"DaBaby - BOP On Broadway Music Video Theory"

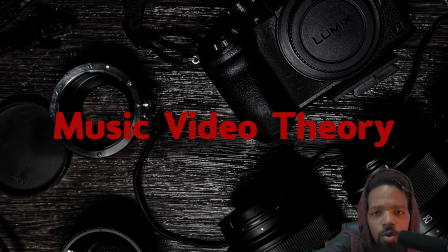(0:06)
What's up, boy? It's your boy Low. Welcome back to another episode of MVT Music Video Theory. You know, here's where we break down music videos into 10 different elements. No, all these elements aren't necessarily needed in a music video, but if you out here shooting music videos, then you should consider it.
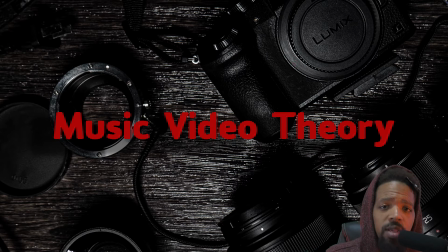(0:24)
Today, if you didn't notice in the title what video we're doing DaBaby's BOP On Broadway. You know what I'm talking about? So let's get it. Story.
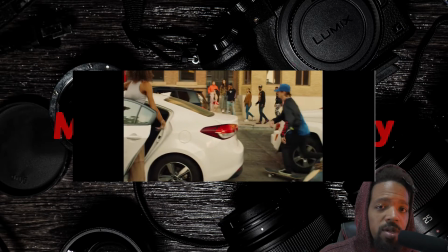(0:36)
Now in this particular video, the real ghost, they decided to put DaBaby in the middle of rush hour traffic in New York.
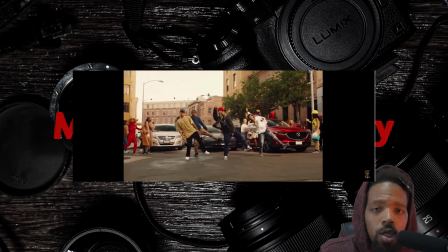(0:42)
Everybody just started getting out the car and joining in because they just can't help it.
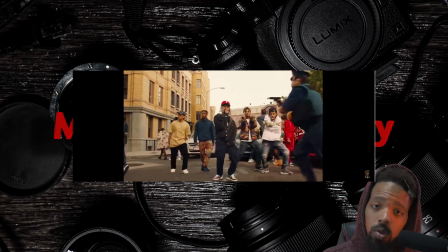(0:48)
I don't know if you ever driven to New York, but I have, and it is hell.
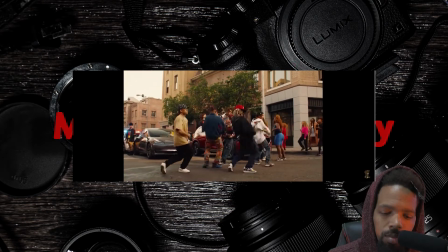(0:52)
And I did that on my first time actually going there. I ain't know what I was getting into.
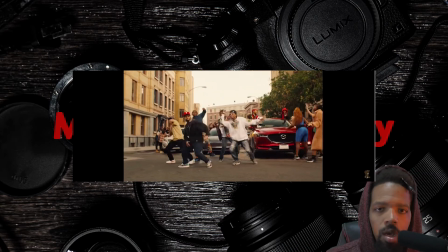(0:59)
But they did a great job showing how hectic the traffic is, all the horn honking and everything else that they had to, you know what I'm saying?
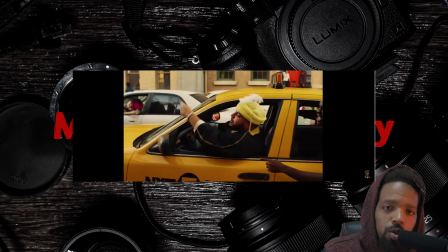(1:07)
That's just, it go down like that out there. So it does have a musical feel to it, but it's just not too much in the story, you know what I mean?
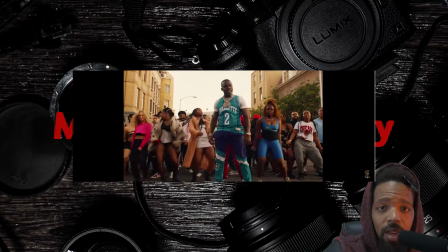(1:15)
Cinematography. Now I know to the untrained eye this may seem like a real simple concept or video to do,
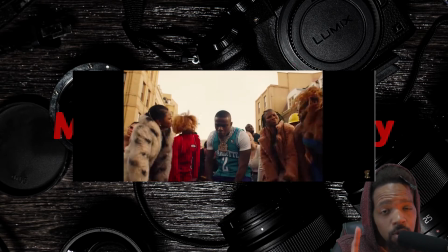(1:23)
and in a sense for the cinematographer it kinda is, because they only got to hit it one time, but you have to hit it one time.
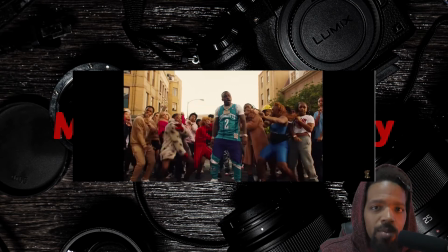(1:29)
So what ends up happening is, you know, you end up taking multiple shots to try to see which one you get where everybody's at least doing everything for the most part correctly,
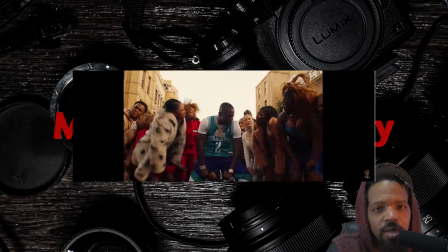(1:39)
90% right. It's like you can kind of feel it when you're shooting, but you definitely see it when you're editing, you know what I mean? However, this is called a one shot,
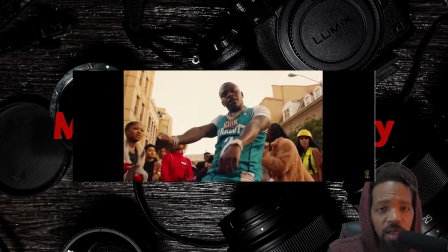(1:48)
an advanced filming technique that if all these elements are done correctly, it really comes out really nice. Art direction.
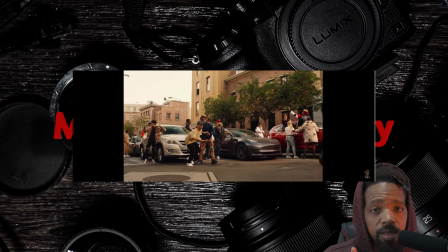(1:58)
Now this is very important to this video, and I mean very important.
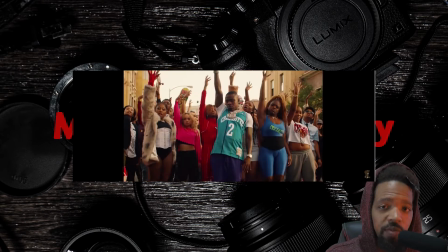(2:03)
Like I say, people are getting out of their car, so you see all different types of people that are supposedly going to work,
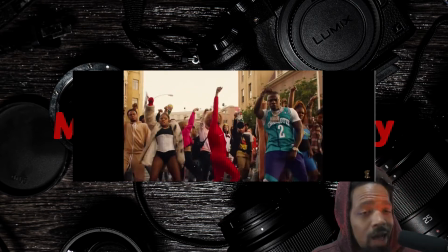(2:10)
going to the gym, guys trying to holler at females in the street,
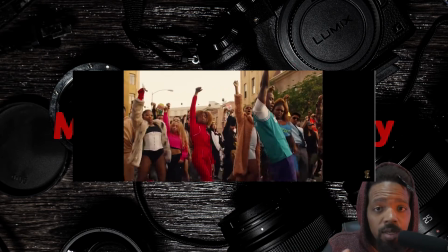(2:15)
you know what I'm saying? Like everybody's in position when and where they needed to be.
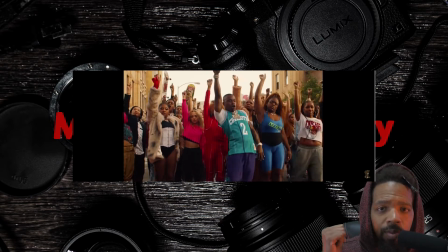(2:19)
And I also think they did a good job with everybody that's behind DaBaby having contrasting or neutral colors to what he had on, or at least for the most part, you know what I'm saying, to make sure he stands out. Color.
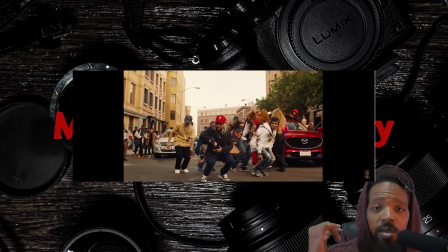(2:34)
Now in this video, the colors are very bold and very saturated. I mean, not too much here, but it is outside, so they went with, you know, warm tones to kind of give it a more lively feel to it.
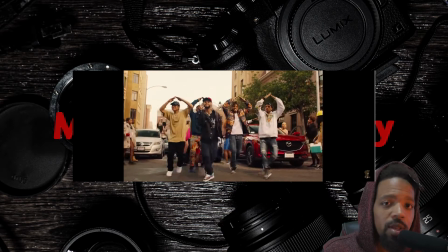(2:46)
Not too much in this category, even though they did decide to go with warm tones,
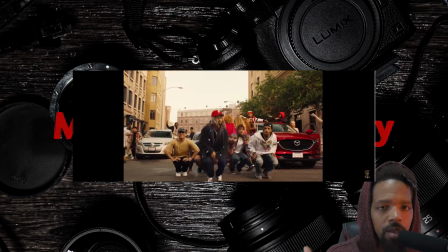(2:49)
showing you that it's a more later time in the day outside, you know what I mean?
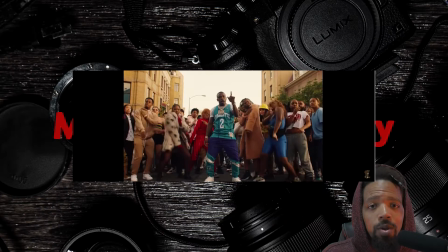(2:55)
Lighting. Again, we're outside, so realistically all you got to do is just kind of figure out where you want the sun at,
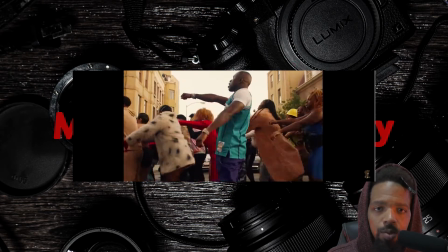(3:03)
place it there, and then voila, you're pretty much good, you know what I'm saying? Whatever look you're going for.
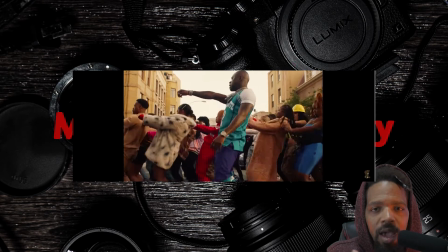(3:08)
Now this video could have been done in what we like to call the magic hour, which is like an hour before and after sunset and sunrise, kind of like that surrounding hour.
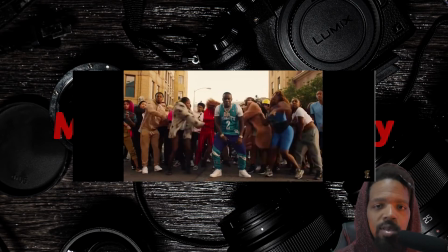(3:17)
I mean, it's called that because, I mean, it just looks beautiful in camera. It's almost like the perfect type of light you're gonna get is during that time.
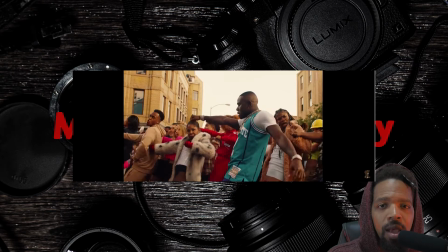(3:25)
Shadows aren't too harsh or anything like that. It's just really good look. Editing. I mean, not too much here either. There's really only like 5 cuts.
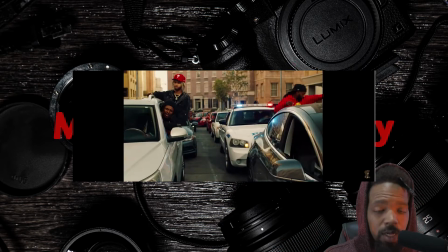(3:39)
Literally only like 5 cuts. I think I counted them, which all at the beginning of the video, you know what I'm saying? Again,
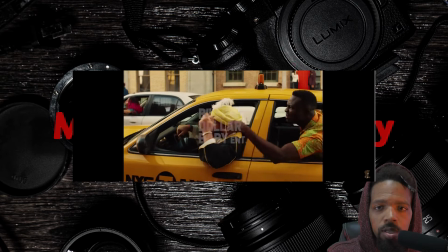(3:46)
it's mainly a one shot because I don't really count those parts because the story didn't really get going until after that.
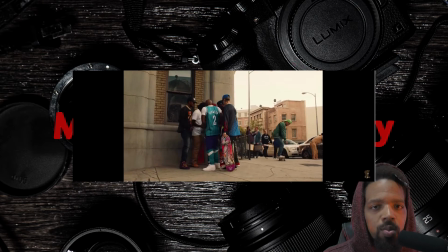(3:52)
Yeah, it's more about the choreography when it comes to this particular video, to be honest. I mean, you know. Sound design.
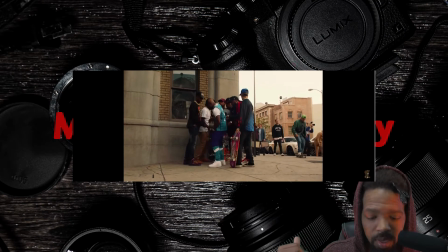(4:04)
They did a decent job here, you know what I'm saying? It only applies to the beginning, really.
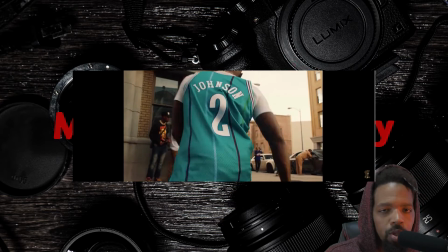(4:08)
You know, you got the honking of the horns, people talking and yelling, hey, what's taking so long,
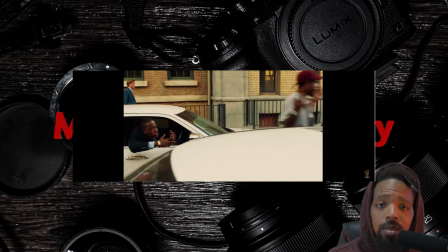(4:14)
and all, you know what I mean? It only applies to the beginning, so realistically it's not a lot here.
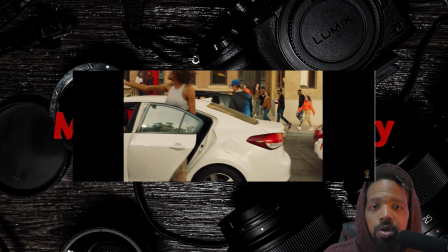(4:19)
However, they do show how bad the New York traffic is. All you hear is complaining and honking horns all through the streets, you know what I'm saying? Special effects.
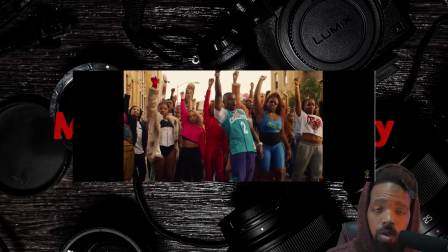(4:32)
Non-existent. They don't exist in this video. There is no special effects in this video at all.
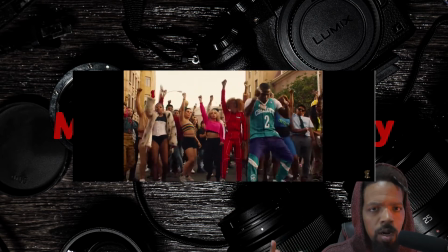(4:39)
But I mean, realistically, real ghosts, they aren't really known for special effects. That's not really their thing.
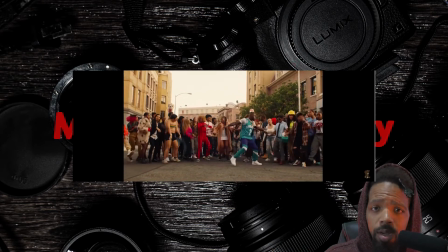(4:44)
So as you can see, to be honest with you, with the right production value, you really don't even need special effects. You know what I'm saying? Brandon. Another good job here.
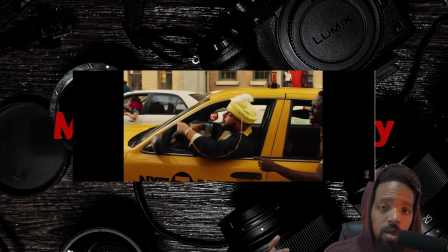(4:55)
I mean, they kind of stuck with his brand from the very beginning.
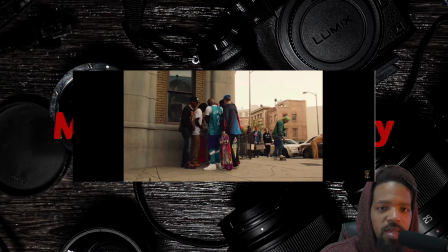(5:01)
First time you see DaBaby in this video, he's pretty much hustling on the block and then gotta burn out because the cops start chasing him.
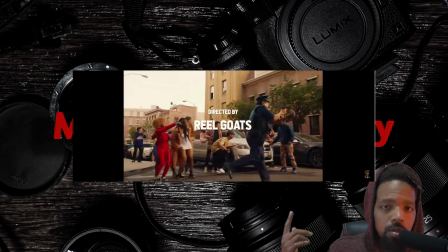(5:07)
You know what I'm talking about? And we all know, you know, police don't really with him because, you know, I mean, he just keep escaping the system somehow, you feel me?
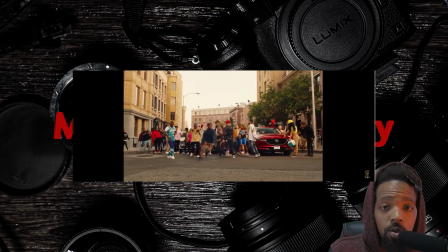(5:15)
And he doesn't even start performing while the dudes are dancing and the song is going on.
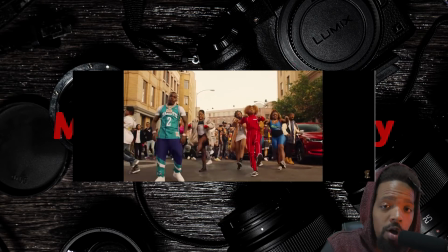(5:19)
As soon as he does step in the scene, dudes walk off scene and, you know, a whole bunch of females come behind him.
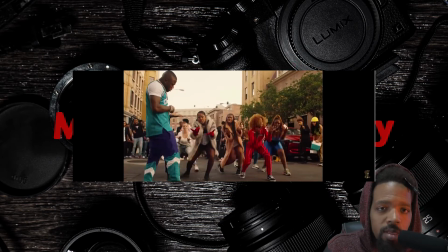(5:25)
You know what I'm saying? Because, I mean, I guess his brand is kind of like a ladies' man or something, or at least females like him. Entertainment value. Now, the biggest part of this video is basically the entertainment value.
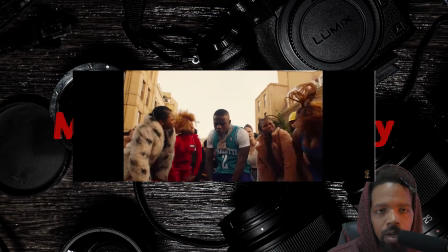(5:41)
You know what I mean? Like, I mean, basically the entertainment value is the video.
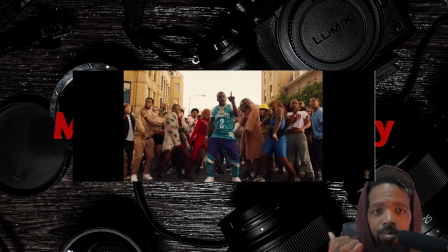(5:45)
It's actually what real goats and DaBaby are currently king of right now in this industry, to be honest with you.
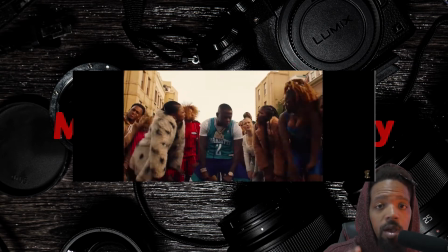(5:51)
Because in order to have a great one shot, you either need to keep the audience entertained or in suspense the entire time.
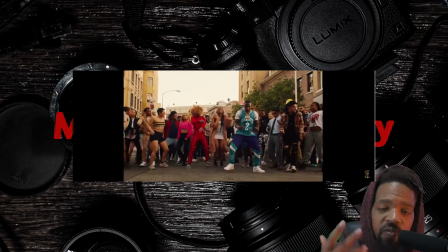(5:59)
And here they do a good job with keeping you focused and finding something to watch throughout the whole video.
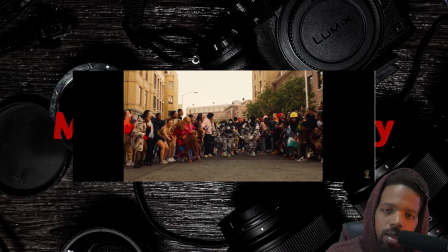(6:05)
Now, how can you not be entertained by the Jabberwockies?
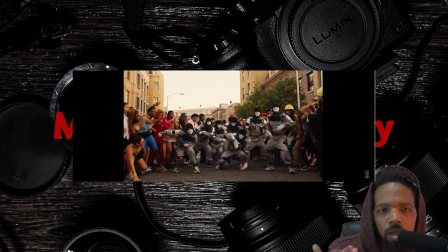(6:14)
I'm just saying. Like, the cab driver comes and play the flute when they come out, you know what I'm saying?
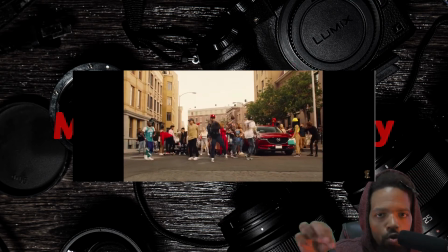(6:19)
Like, hey, it was kind of lit. It was kind of lit at that point, you know what I'm talking about? You got people just running and flipping all in and out the scene and shit, you know what I'm saying?
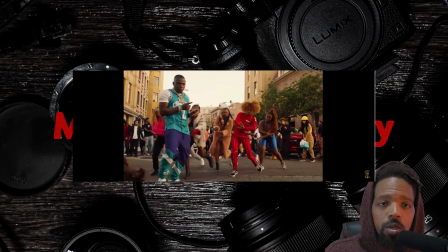(6:27)
I mean, and then there was this.
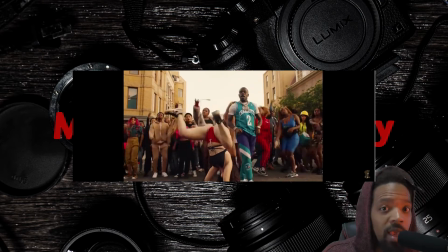(6:35)
I'm just saying, bro. I'm just saying.
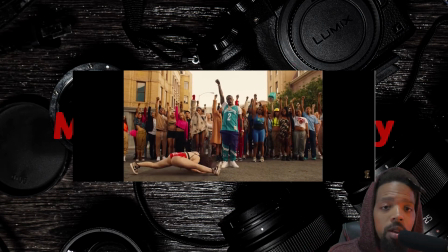(6:38)
Anyway, man, like I said before, like, all of these elements aren't necessarily needed to make a music video,
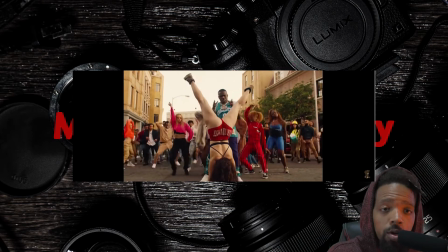(6:44)
but when you are making a music video out there, you do want to be conscious of all of these things. You know what I'm saying? Again, shout out to my day ones. I do appreciate y'all taking the time out, watching the videos and everything. You know what I'm saying? Stay tuned as we keep giving you upload after upload after upload. You know what I'm talking about? Got a video you want me to do? Again, drop it down in the comments, you know what I'm saying, and I'll be able to get back at you. Like I said, again, this is Low Main, and I'm out there, bitch. On, hold up, DaBaby. Oh. You know what I'm saying? Untrained, okay. However, or when, you know what I'm saying? Oh, no. I mean, not, you know what I mean? Like, it only applies to the, hold up, it only applies to the beginning, so it's not allowed here. However they do, just saying. No, not they did. Hold on. Video, you know what I mean? You know what I'm saying? Or, wait, so, you know what I'm saying? So, you know. Yeah, whatever. Blah, blah, blah, blah. Look at the camera.